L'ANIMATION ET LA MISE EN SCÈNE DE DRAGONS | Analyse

Bonjour à tous, dans ce nouvel épisode de Image par Image, je vais parler d'une séquence qui se trouve dans le film Dragon, donc le premier film de la trilogie des studios DreamWorks.
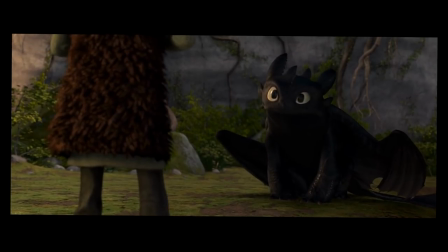7s
Pour remettre un peu les choses en contexte, c'est le climax de l'acte 1 qui se passe à peu près à 30 minutes du film, dans lequel Harold, notre personnage principal, va rencontrer un peu plus Croc-Mou,
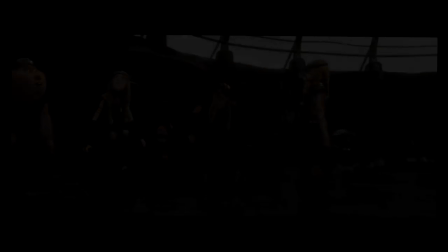16s
notre dragon principal. Il faut savoir que dans son monde, étant donné que c'est un viking, il doit absolument tuer un dragon pour être un héros et juste même être un mec normal.
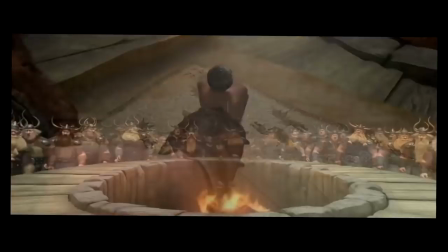24s
Il a vraiment beaucoup de pression par rapport à ça parce que la relation avec son père dépend de cet aspect-là.
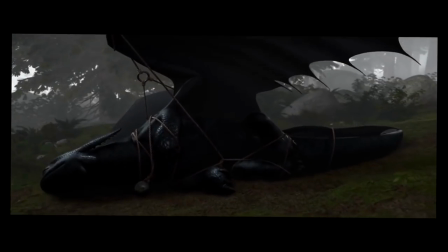28s
Il a essayé de capturer un Fury Nocturne, qui est un dragon légendaire que personne n'avait encore jamais réussi à capturer.
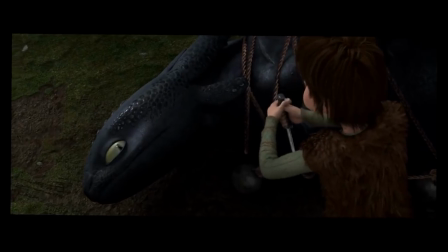33s
Il arrive à l'avoir avec son sorte de canon lasso, sauf qu'il n'arrive pas à le tuer lorsqu'il le récupère.
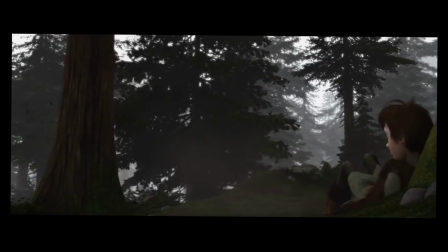38s
Donc il le relâche et il se rend compte en même temps qu'en l'attaquant, il l'a blessé et qu'il ne peut plus voler correctement.
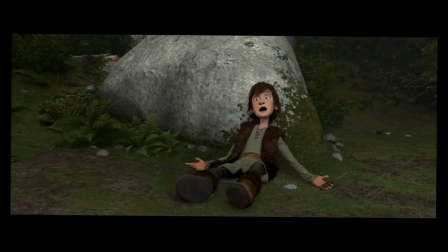44s
Donc tout l'intérêt de cette scène qu'on va analyser, c'est de voir comment Harold va apprivoiser Croc-Mou et comment Croc-Mou va apprivoiser Harold. Je vais davantage parler de mise en scène et de composition que d'animation pure, mais le but ici c'est vraiment de comprendre comment le jeu d'acteur et la mise en scène peut donner une histoire intéressante.
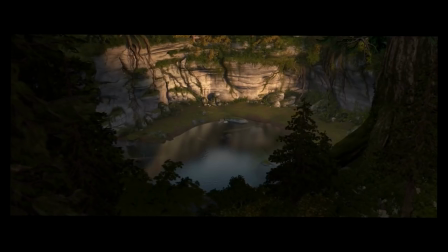59s
On commence la scène avec un plan général, un plan large qui va montrer l'environnement. Donc on sait qu'ils sont dans une sorte de cuve où il y a de l'eau, des rochers d'un côté, de la forêt de l'autre, donc ils sont relativement isolés du reste du monde.
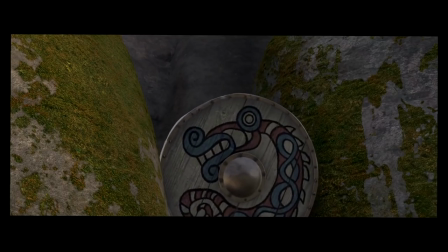71s
Et sur le deuxième plan, on va voir directement que Harold est coincé, parce qu'il se coince littéralement avec son bouclier.
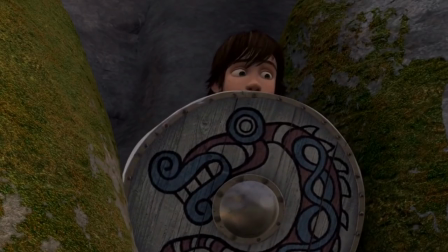77s
Déjà il met un peu de temps à apparaître, on voit simplement son regard qui regarde un petit peu partout pour voir s'il y a le dragon ou pas. Et ensuite, on a le deuxième élément de la scène, à savoir le poisson, qui va permettre de faire le lien entre les deux personnages.
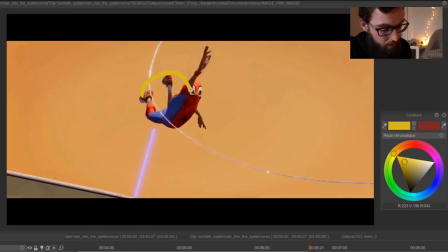86s
En animation, les principes fondamentaux ne changent pas vraiment, donc il y a toujours les mêmes principes que dans la vidéo précédente sur Spider-Man, à savoir l'anticipation du mouvement, les arcs, ce genre de choses.
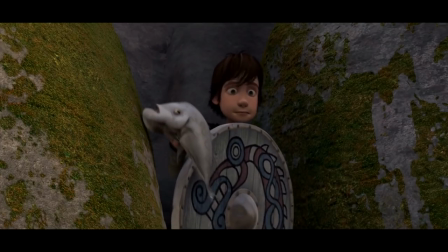94s
Par exemple, ici, si je regarde image par image, on voit qu'il regarde d'abord vers le sol, parce que c'est sa cible,
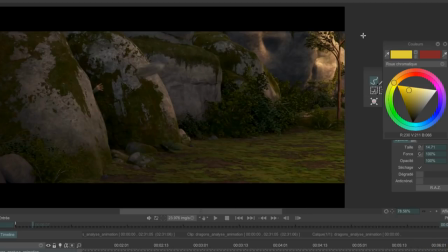100s
et ensuite il va compresser son visage et l'étirer pendant le lancer. Donc tout ça passe par le jeu de regard, c'est vraiment ça qui est le plus important, et surtout dans une scène comme celle-là qui est muette ou alors avec très peu de dialogue, c'est que le regard et la gestuelle du personnage doivent faire passer à la fois leurs sentiments mais aussi leurs pensées, puisque leur pensée va amener à des conclusions, à des solutions, un problème, il faut trouver une solution, et leurs émotions vont amener à l'action, donc à la réaction.
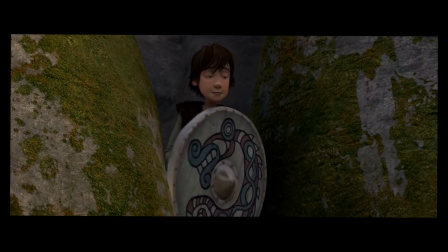122s
Et ici, en termes de symbolique et de mise en scène, il coince son bouclier qui était sa seule défense,
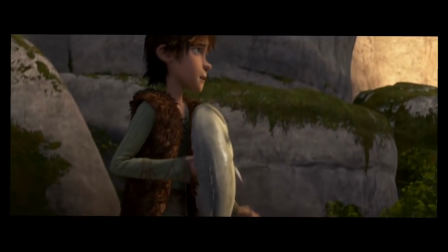126s
et sa seule défense maintenant va être le poisson qu'il a amené justement parce que ça va être le lien entre lui et le dragon.
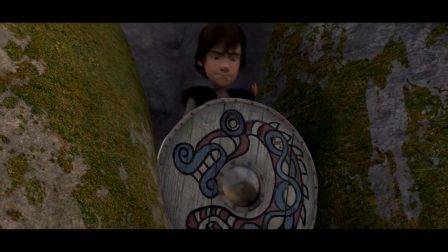132s
Ici, problème, son bouclier est bloqué, donc il réagit, il cherche une solution, il tente quelque chose, mais il se résigne à faire autrement, donc il passe en dessous.
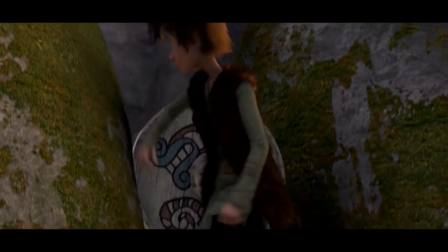141s
Il se demande s'il peut encore faire quelque chose ici, donc son regard se porte sur le bouclier. Il essaie quelque chose, mais il se résigne, il va falloir faire autrement.
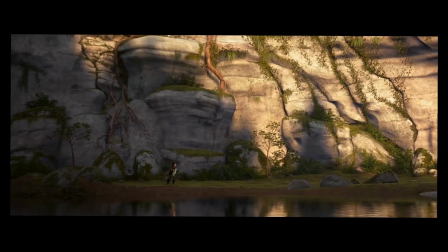149s
Et là maintenant on passe à un plan très large, donc c'est là qu'on va voir qu'il est tout petit dans cet environnement-là.
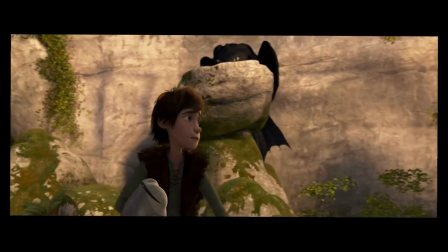154s
Et juste après, on passe à deux plans qui sont des plans relativement menaçants, effrayants, où on voit justement que le dragon est en train de l'observer.
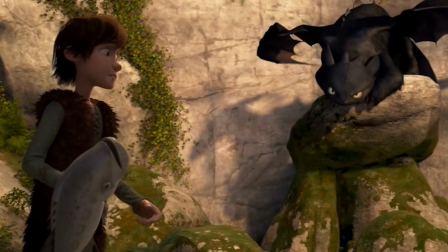162s
Donc comme il entend quelque chose, il va regarder vers cette chose et être surpris encore une fois.
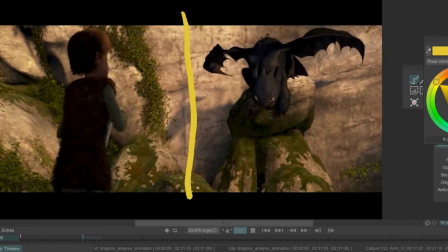167s
Et ici, au niveau de la mise en scène, ils sont toujours chacun dans un des bords du cadre. Ils ne sont pas encore réunis pour l'instant, ça viendra par la suite.
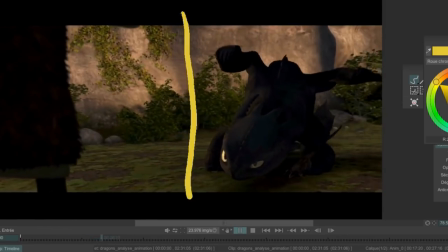173s
Donc on peut vraiment tracer une ligne au milieu de l'image, ils seront toujours séparés durant ce plan. Les deux personnages ont peur chacun à leur manière.
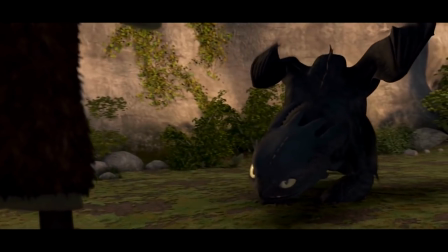179s
Donc de son côté, Croc-Mou, il est sur la défensive, il a vraiment les yeux qui commencent à se plisser,
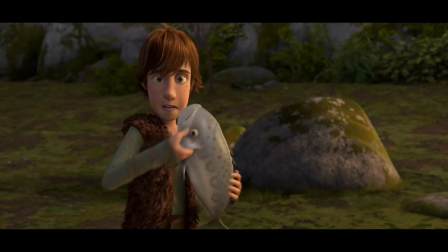184s
alors que Harold, il est plus dans l'effroi, et il essaye de comprendre ce qui se passe et de trouver des solutions justement.
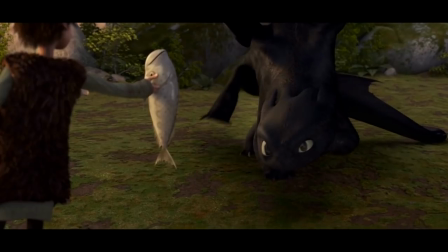189s
Donc on le voit en train de réfléchir et il tente quelque chose. Le dragon arrive vraiment petit à petit, il se faufile, et d'ailleurs c'est intéressant de voir comment ses pattes fonctionne.
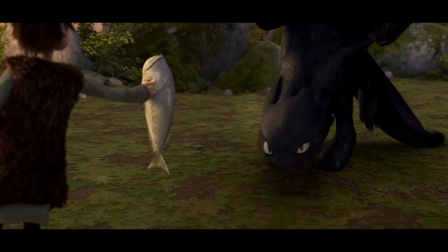197s
Donc toujours pareil, ça suit des arcs, évidemment.
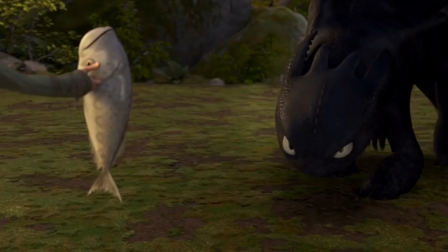200s
Mais on voit aussi que son intérêt est de plus en plus fort avec ses yeux, puisqu'il passe de pupille très étroite à de grandes pupilles intéressées par le poisson. Donc avec un changement de forme, on peut tout comprendre du personnage.
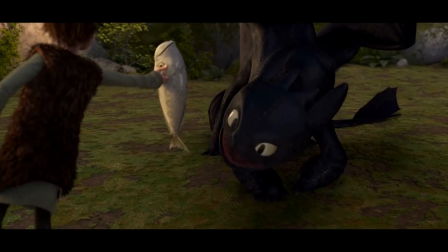212s
Là, on est presque à une réconciliation, mais à ce moment-là, il voit quelque chose, baisse la tête rapidement, retourne à sa forme précédente, et va se replier à nouveau.
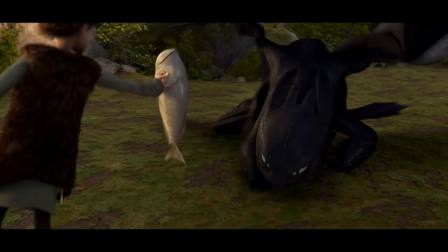220s
Donc avec les ailes qui se replient et les yeux qui vont se fermer très rapidement. Et ici, encore une fois, on va voir la réaction de Harold face à un problème. On a d'abord la réaction émotionnelle, celle de se protéger.
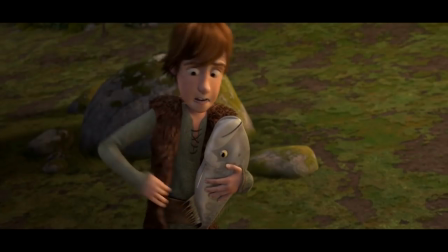231s
Et ensuite, il se met à réfléchir et comprend que c'est le couteau qui est un problème.
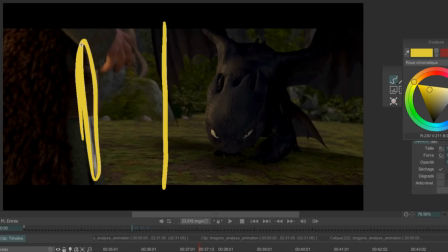236s
Donc là, dans le plan, on voit que le couteau prend une grande place et que c'est clairement l'élément menaçant. Donc il va tenter quelque chose, le sortir délicatement.
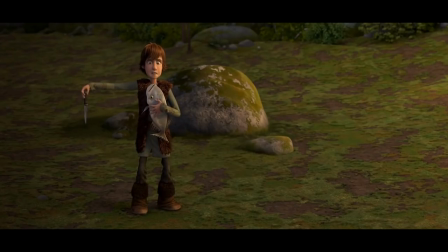243s
À ce moment-là, il est plus ou moins en train de se dire, j'espère que ça va marcher.
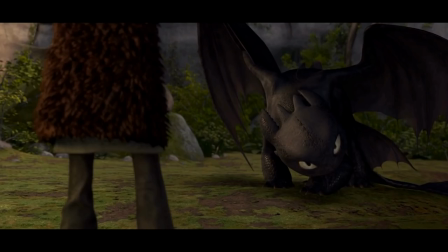246s
Et là, on va assister à une grande transformation physique et de posture de Croc-Mou parce qu'il voit que la menace est écartée et donc il change complètement d'attitude en quelques images seulement.
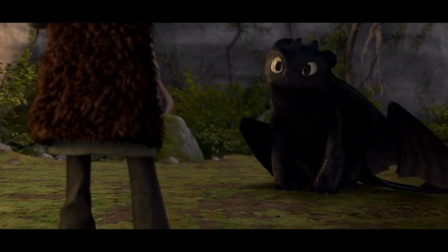255s
Ses ailes se replient derrière lui, se posent au sol, ses oreilles se relèvent, ses yeux s'agrandissent et il a un air beaucoup plus accueillant.
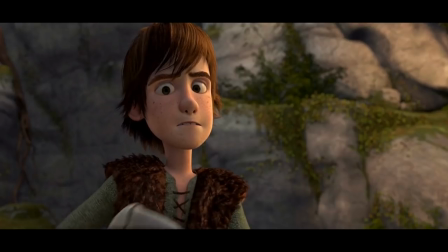263s
Donc là, une première relation de confiance se crée entre les deux personnages, ce qui fait qu'il peut prendre la décision de lui tendre à nouveau le poisson en toute sécurité.
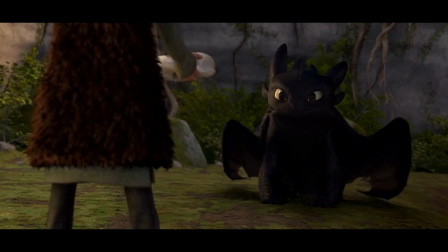271s
Le dragon est encore en train de se méfier, il plisse les yeux, il va se faufiler doucement vers Harold. Là, en termes d'arc, c'est intéressant de voir comment sa démarche est faite, puisque tout est en courbe et il est vraiment en train de se faufiler.
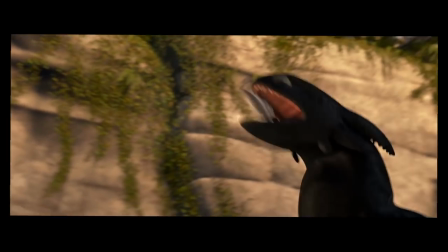282s
Et là, au moment où il croque le poisson, directement, il y a une accélération du montage parce que c'est quelque chose de surprenant.
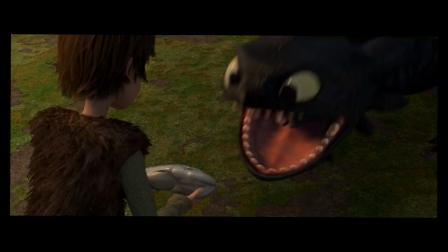287s
Donc on passe sur des gros plans qui durent très peu de temps, alors qu'on était beaucoup plus posé auparavant. Et là de nouveau, alors qu'on pensait que tout était réglé entre eux et que ça allait bien se passer, un nouveau sentiment de menace, parce qu'on voit ses yeux Encore une fois, les pupilles qui changent,
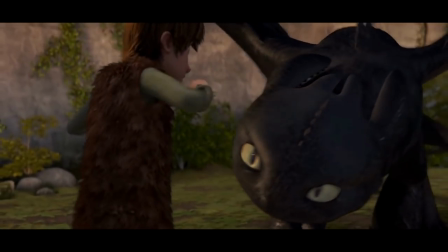299s
et il se met à s'approcher de lui doucement comme s'il lui demandait quelque chose.
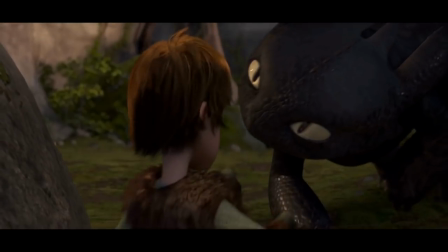302s
Donc il tombe à terre, il est vraiment en train de se demander ce qui se passe et ce qu'il va devenir, et on voit surtout que dans l'image, Croque-Mou est en train de grandir de plus en plus et qu'il est dominant. Et c'est vachement intéressant parce que quand on regarde image par image, on voit vraiment toutes les micro-expressions.
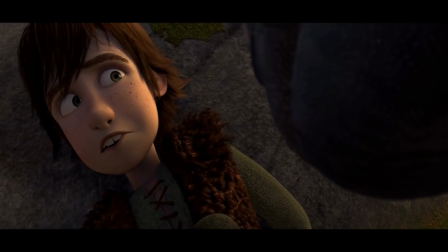315s
On voit par exemple que ici, sa bouche va passer de quelque chose d'assez neutre à quelque chose un peu de l'ordre du dégoût, avec juste le coin des lèvres qui descend. Il faut qu'il ait des enjeux, il faut qu'il ait des envies, des objectifs et qu'on les connaisse en tant que spectateur pour pouvoir être avec lui lorsque les choses réussissent, mais surtout aussi lorsqu'elles ratent, qu'on soit en bref impliqué dans ce qui se passe. Et ça, ça passe par l'empathie, le fait qu'on comprenne ses expressions, ce qu'il pense et qu'on se mette à sa place.
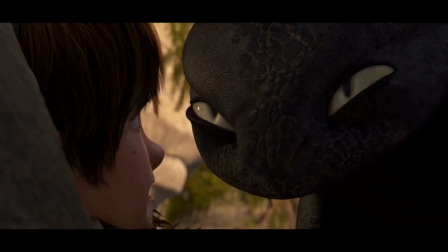337s
Et en plus de cela, il va pas se réfugier n'importe où, il se met vraiment contre une pierre, ce qui veut dire qu'il peut pas reculer et qu'il est vraiment face à sa menace.
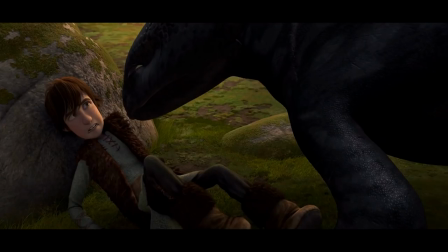344s
Ici, on a un des moments marrants de la scène, c'est le moment où Croque-Mou va juste recracher un poisson, c'est une sorte de rite d'initiation pour lui, et il va juste faire comprendre à Harold qu'il doit le manger.
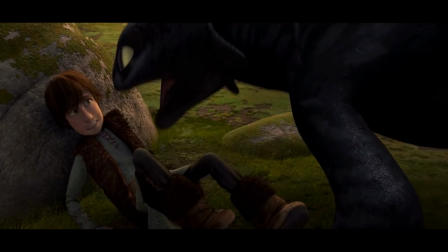353s
Et je trouve ça assez drôle de voir les réactions d'Harold justement, quand il comprend qu'un truc se passe, puis il se redresse un peu parce qu'il se dit que c'est peut-être le moment de pouvoir partir pour lui,
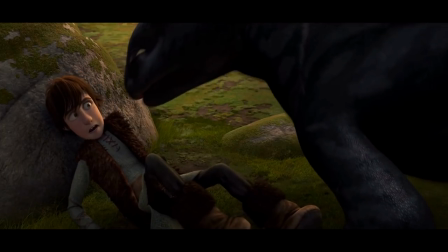361s
donc on voit ses jambes qui se relèvent.
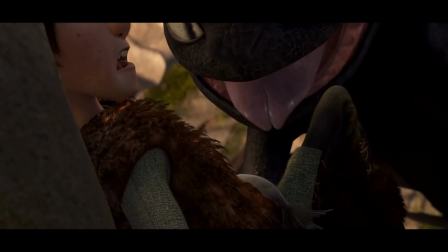362s
Sauf que non, il est encore plaqué contre la pierre parce que bah, quelque chose est en train de lui arriver dessus. Et là, c'est une animation que j'aime beaucoup quand Croque-Mou se redresse et qu'il s'affaisse,
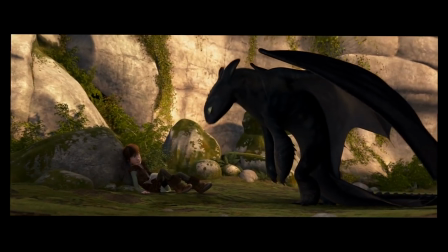370s
qu'il s'assoit et qu'on sent vraiment son poids et surtout qu'on voit les petits rebonds de son corps parce que justement, bah, il y a une secousse quand il s'assoit. Et c'est justement tous ces détails-là dans une animation qui rendent le tout crédible. Et une des choses les plus difficiles, je trouve, en animation, c'est d'avoir une gestion du poids qui soit efficace, une gestion de la physique, de la pesanteur, quoi, de quelque chose qui...
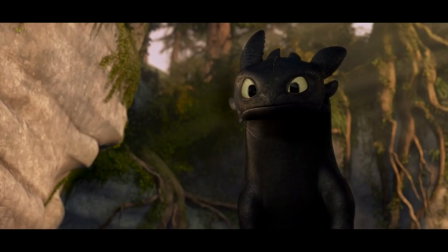386s
Et là, on arrive sur un des moments que je préfère où on voit vraiment qu'il comprend ce qui est en train de se passer. Et qu'il est en train de se dire, bon, ben voilà, je sais pas trop quoi faire maintenant. Et quand il comprend qu'il doit manger le poisson, à ce moment-là, alors qu'il était tout tranquille, c'est vraiment...
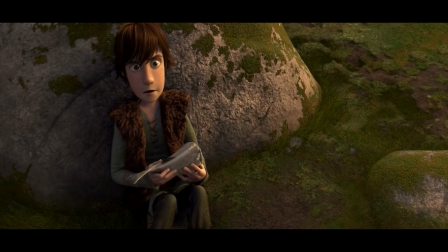401s
Quoi ? Non. Oh, sérieux ? Bon, ok.
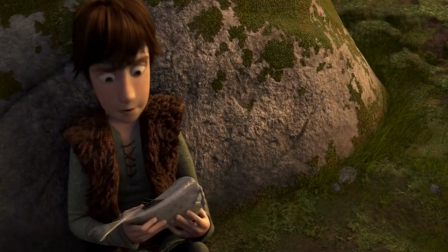406s
Et tout ça en quelques secondes, avec plein d'expressions qui vont s'enchaîner, et on comprend vraiment sa réaction,
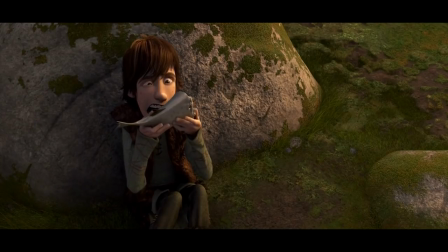410s
et rien qu'en le regardant, ça me fait rire. Là, il est prêt à le mâcher, mais il va quand même relever les yeux pour dire « T'es sûr qu'il faut que je le fasse ?» Et tout, dans ce moment, montre que Harold a envie de se faire apprécier, qu'il va trouver tous les moyens pour justement... approcher cette créature-là et pouvoir l'aider par la suite.
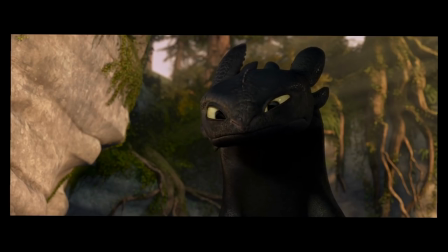423s
Et maintenant que Harold a eu de l'empathie pour le dragon, bah c'est le dragon qui va avoir de l'empathie pour lui en essayant de sourire comme lui.
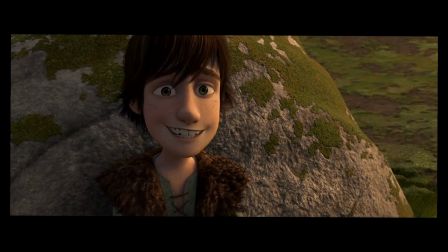429s
Et à ce moment-là, dans la mise en scène, bah il y a juste la caméra qui commence à zoomer un petit peu,
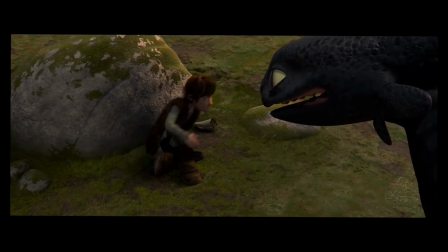433s
à faire un travelling vers le personnage, et c'est à ce moment-là que la caméra devient un peu plus flottante parce que c'est un moment d'émotion un peu plus forte.
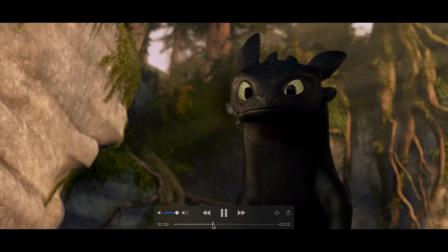438s
Alors que si vous regardez bien, vous voyez que sur ces plans-là, bah tout est fixe, il n'y a pas de mouvement de caméra, elle n'est pas en train d'avancer. Et c'est justement au moment où l'émotion va commencer à arriver qu'on va commencer à flotter un peu plus en termes de caméra.
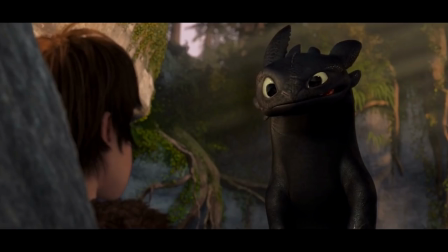449s
Et tout ça, vous le remarquez dans plein de films en fait, c'est des schémas qui se répètent et vous allez pouvoir trouver des astuces de mise en scène un peu comme ça, partout.
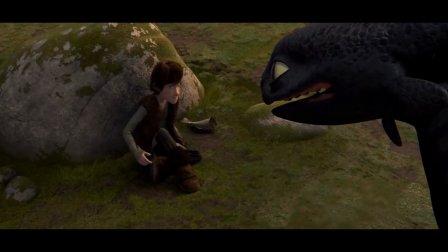455s
Et vous allez comprendre petit à petit comment est-ce que chaque chose est utilisée, comment est-ce que ce langage est utilisé pour raconter une histoire.
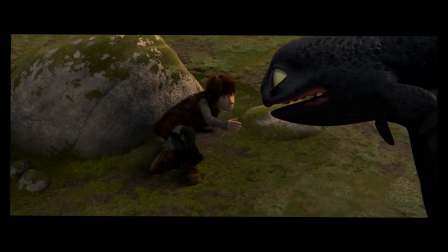461s
Et là, on a la première tentative de Harold un peu brusque de toucher Croque-Mou. Donc on voit que dans le plan, la main est complètement détachée, donc il n'y a que sa main qui apparaît. Et c'est ça qui est effrayant pour Croque-Mou, parce que c'est pas Harold, c'est pas la personne avec qui il commence à être ami, c'est vraiment une main menaçante qui s'approche de lui.
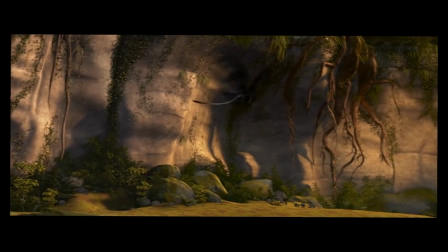476s
Donc il va s'en aller brusquement, et on voit encore une fois ici un petit rappel du fait que bah, il n'arrive pas à bien voler, parce qu'il lui manque un bout de le bout de
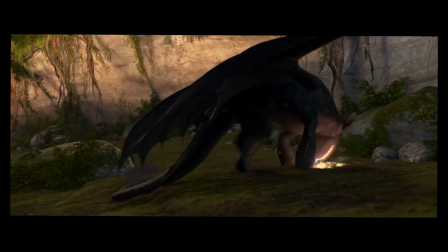483s
sa queue, je crois. Et encore une fois, pour l'instant, ils n'ont jamais été ensemble dans le cadre, ils ont toujours été à gauche pour Harold et à droite pour Croque-Mou.
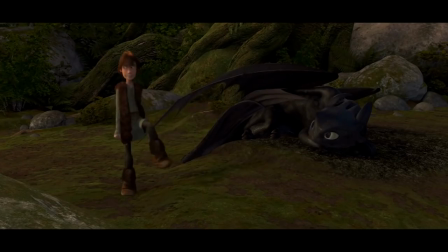489s
Et c'est encore le cas pour l'instant, même s'il essaie de briser cette limite-là, ils n'y arrivent pas, et à la fin de ce plan, ils partent chacun de leur côté.